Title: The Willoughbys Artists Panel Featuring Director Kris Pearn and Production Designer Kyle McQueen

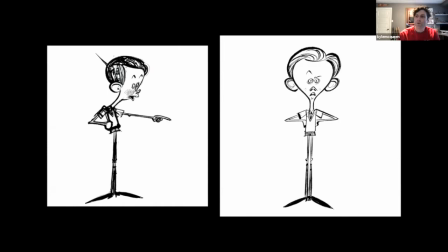744s
Yeah, and really, I think the more we talked about Tim's character and the more he developed, the more the design developed to accompany that. So really, as his personality was pushed, so did his design.
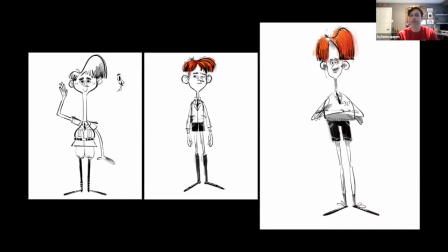757s
And how far could we take this character, and what kind of a performance could we get out of it? And these designs here were really where a lot of those design choices started to lock and land, with the bowl cut and the stretch neck and all of that.
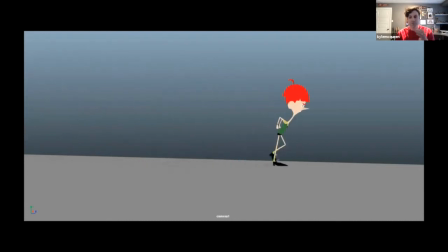772s
And that's where we started to feed it into the characters moving forward. So early on, locking down Tim was really important and really, really helpful to kind of pushing the rest of the characters through. I know in this early test, the thing that I really responded to was just like the simple shapes that were created in the legs.
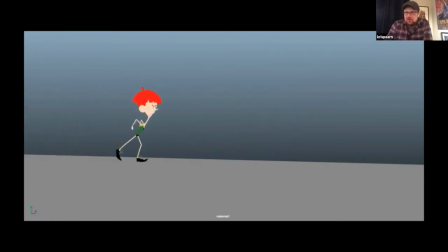791s
It definitely reminded me of that kind of John Cleese kind of physical comedy where it's like really big choices being made.
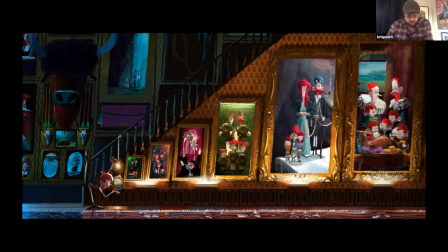798s
And ultimately, Tim as a character, we wanted to make sure that while he was, for lack of a better word, a little anemic, all the Willoughbys were a little starved. And the idea is that they're kind of mummified in their old fashioned life.
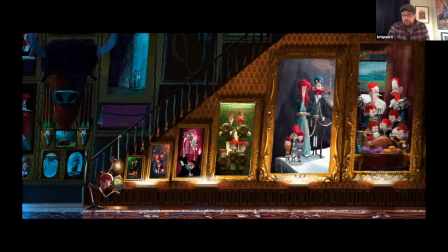815s
And so the movie was really about the need for like breaking down the walls that kind of keep us from growing. And so we were kind of visually trying to illustrate that without screaming it at the audience, but we also needed to illustrate his want.
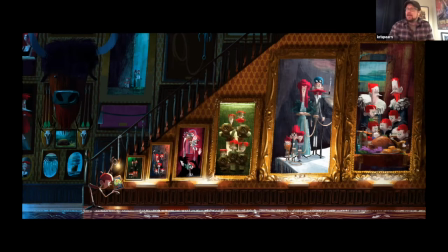827s
And so the flip side of the want is I wanted the audience to root for Tim, because really what he wants is something that's good. He wants to be in a great family. He wants to be connected to something. And I think all kids and all adults sort of, have that sort of foothold to that idea.
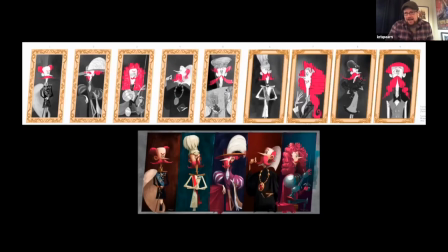843s
And so this notion of a legacy that kind of runs through the Willoughby yarn that, gives Tim something to want, but also puts pressure on him to kind of, achieve was a really interesting idea. And like Kyle, these designs, we kind of had backstories for a lot of these Willoughby characters,
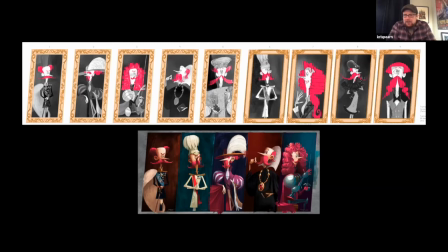862s
and they were all kind of like in hindsight, they're kind of shitty people, but in Tim's eyes, they were like superheroes, right? That was kind of the notion. Yeah, the intention was to just create this kind of tapestry, this framework of these
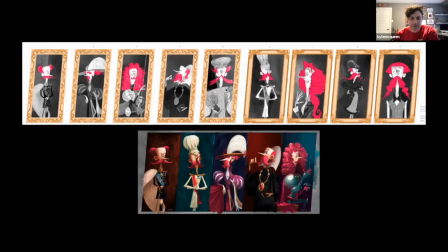880s
whether they were great or not, these legacies and these great people that in Tim's eyes they were. So we needed, we wanted a broad range of, I mean, it wasn't subtle that, they're all men, and, Tim just he's getting the wrong ideas from this wall,
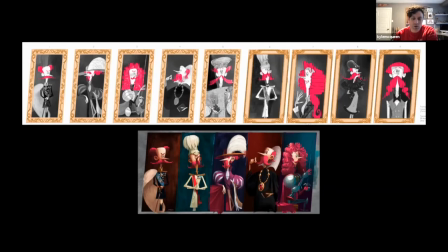897s
which sort of fed into as the story moved forward, and what Tim's want and what the audience wanted to see his change be. Right. Kind of the breaking down the patriarchy and sort of moving into a more evolved state of what it means to be in a family. And so one of the things I wanted to play,
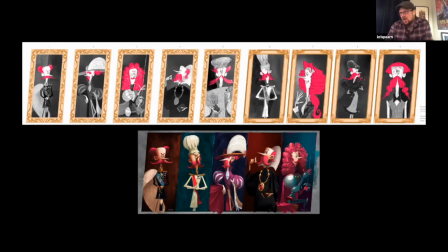914s
I always like showing really early cut sequences. So I wanted to play the storyboarded opening for the film that we had for quite a while. And we ended up cutting it. But what I think it was really successful at was showing Tim's want and sort of giving you a sense of sort of how we could have fun with this idea of these characters living under the legacy of a past that was not necessarily
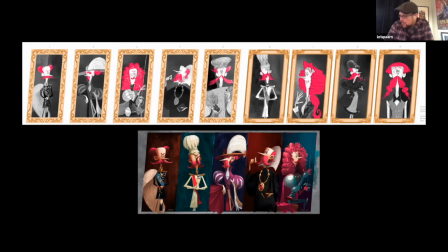935s
their future. So I'll let it play. And some of these boards, I think a lot of it was Florent Lagrange was the board artist.
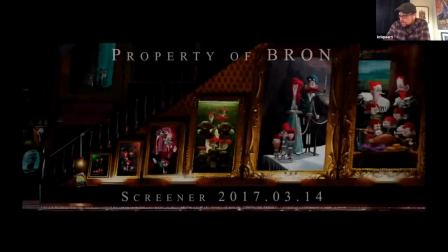941s
So I will let her roll.
Once upon a time, there was a family named Willoughby.
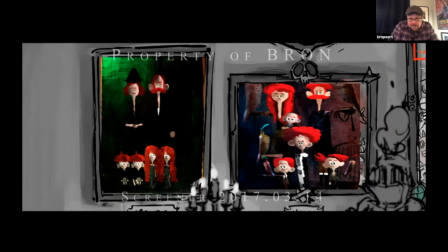950s A noble family, a prolific family, an old-fashioned family.
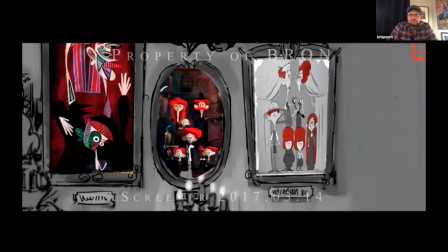956s Through time and history, conquest and empire, generation after generation, the Willoughbys have endured.
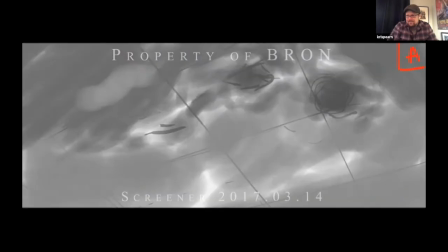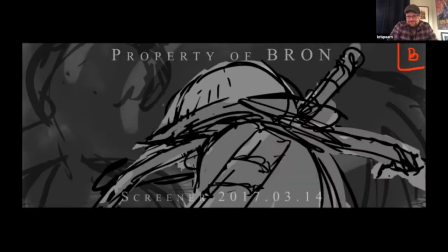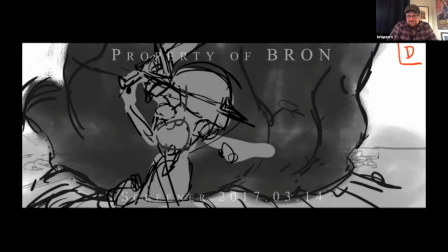978s Yeah! Willoughbys!